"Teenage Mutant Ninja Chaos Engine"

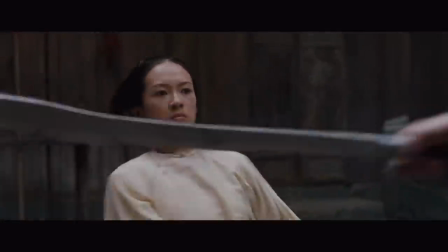[6:50]
where we get into it properly we get a very long phrase which goes Shu Lien on the offensive driving Jen back then Jen on the offensive driving Shu Lien
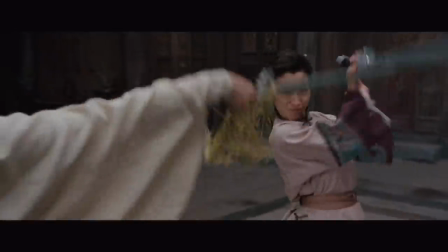[6:57]
back a more static section where jen brings in her feet and then xiu lian divides her swords and drives the unfortunate teenager clear across
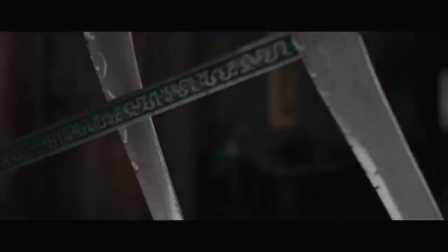[7:04]
the room which culminates in her trapping green destiny between her blades so note the mini arc within the context of the fight who's on the offensive
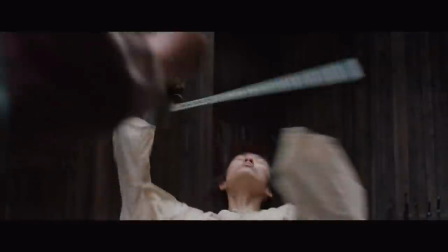[7:11]
should change the width of the shot changes the number of moves per shot changes all of these things help to keep it moving but also keep it
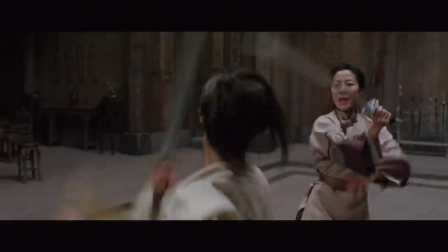[7:18]
reasonably clear this section has a fair number of cuts but we still average about five moves per shot or more which is you know refreshing and
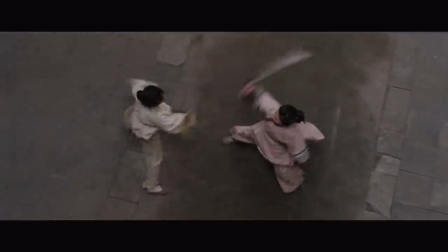[7:27]
when Xu Lien divides her dao we get this extended shot from above which is very long and very smooth remembering of course that one can speed up shots just a tiny bit to make them look even more smooth and flowing like just a couple of percentage points makes a lot of difference I don't know if they actually did or not but it's a tool that is available and there's a nice detail with the chip scored edges of the Dao versus the green destiny which looks old but isn't so much as marked this will be a recurring theme because then Jen does some
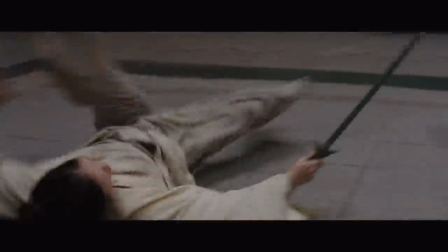[7:56]
fancy spinning but not in a controlled way and lands face down on the floor but she's had enough of this so after another short phrase it's time for some wire work and as we all know wire work plus green destiny equals broken swords that being said Xu Lien doesn't lose her head for an instant parries with the broken swords and then kicks jen out of the way to give herself some distance and time to grab another weapon which is a spear and as i mentioned in my size does matter video i have a new and sneaking fontness for spears so i'm always happy to see him note please how Xu Lien looks much calmer than jen basically the whole way through jen isn't just angry she's also afraid but Xu Lien doesn't let her emotions influence her to that same extent i mean don't let your emotions show through is basically Xu Lien's entire gig but the fights are relatively speaking an opportunity for the characters to cut loose and express themselves and even in those situations she still maintains a fairly high degree of control that is also true of Li Mu Bai come to think of it when we get into the spear versus Jan fight the pattern is very much the same Shu Lien on
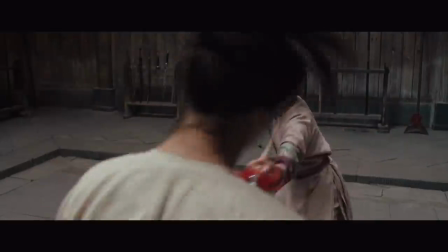[8:59]
the offensive then Jen then Shu Lien again but obviously the way you fight with the spear is a little bit different I love the movement I love
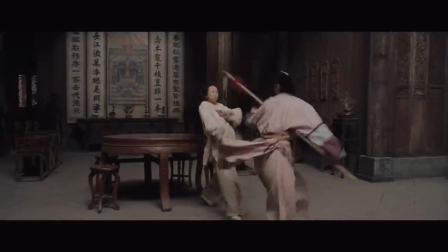[9:05]
how much it wibbles around also Shulian is really going for the head here and Jen is forced to do a lot of ducking which obviously
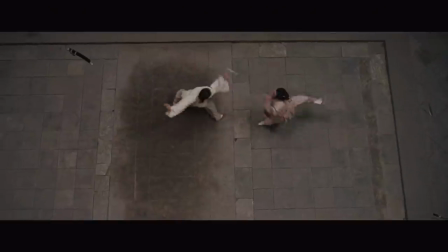[9:14]
from a cinematic perspective is great because it looks very dynamic and dangerous and while Jen is retreating she's also basically forced to stay in quite close range because otherwise she wouldn't have a hope of doing any counter-attacking gotta love that reach advantage I guess in a movie where people literally fly through the air I shouldn't be annoyed that a spear breaks a table like that but i have questions about the reproducibility of this stunt i'm just saying i'm sure the spear is very sturdy but that table looks sturdier anyway once jen finds her feet the green destiny sword makes
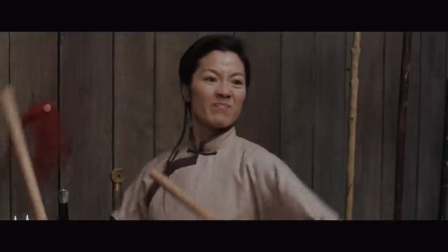[9:46]
unsurprisingly short work of the wooden spear and this phrase concludes with jen throwing the spear point at shu lian we'll come back there in a second and then we're on to the hook
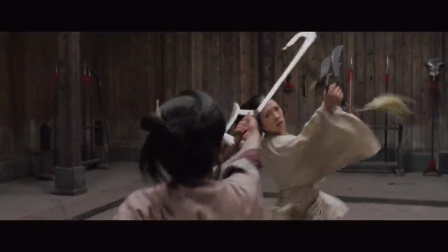[9:55]
swords it's jen who attacks first in this phrase which helps to break the established pattern you need to change up the dynamics especially in such a long
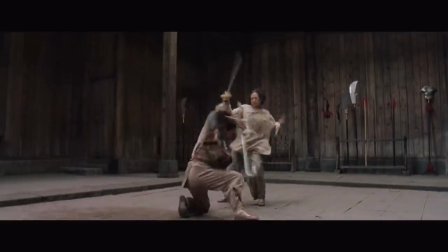[10:01]
fight but again she can't really stand up to someone who is a master of just apparently all of these weapons look at this woman go Shulian
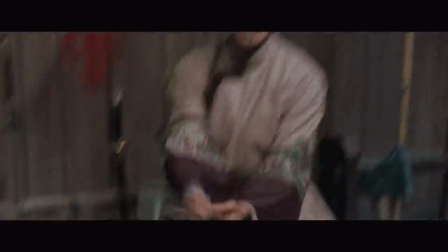[10:08]
fights with one sword oh wait but now it's two swords she fights with a spear she fights with hook swords which not only can trap the blade but can also be turned into
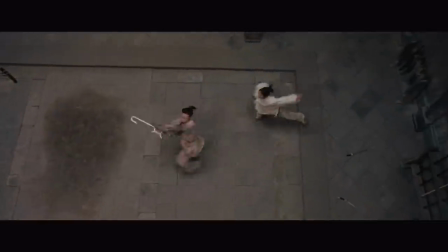[10:17]
one giant swinging kind of chain weapon and that would be terrifying hook swords are basically like 90% edges ah that is just like one extra long spinny bladed nightmare but once again when Jen uses the green destiny to its fullest extent up no more hook swords though we do get a call back when Xu Lien hurls the remainder of the hook swords at Jen who has to do something fancy to get out of the way as opposed to Xu Lien who just dodged and that's one of the two things we're hammering home in this fight really Jen is very talented but she's also young and inexperienced and fancy to a degree that looks great on film but is entirely unnecessary and that's by design because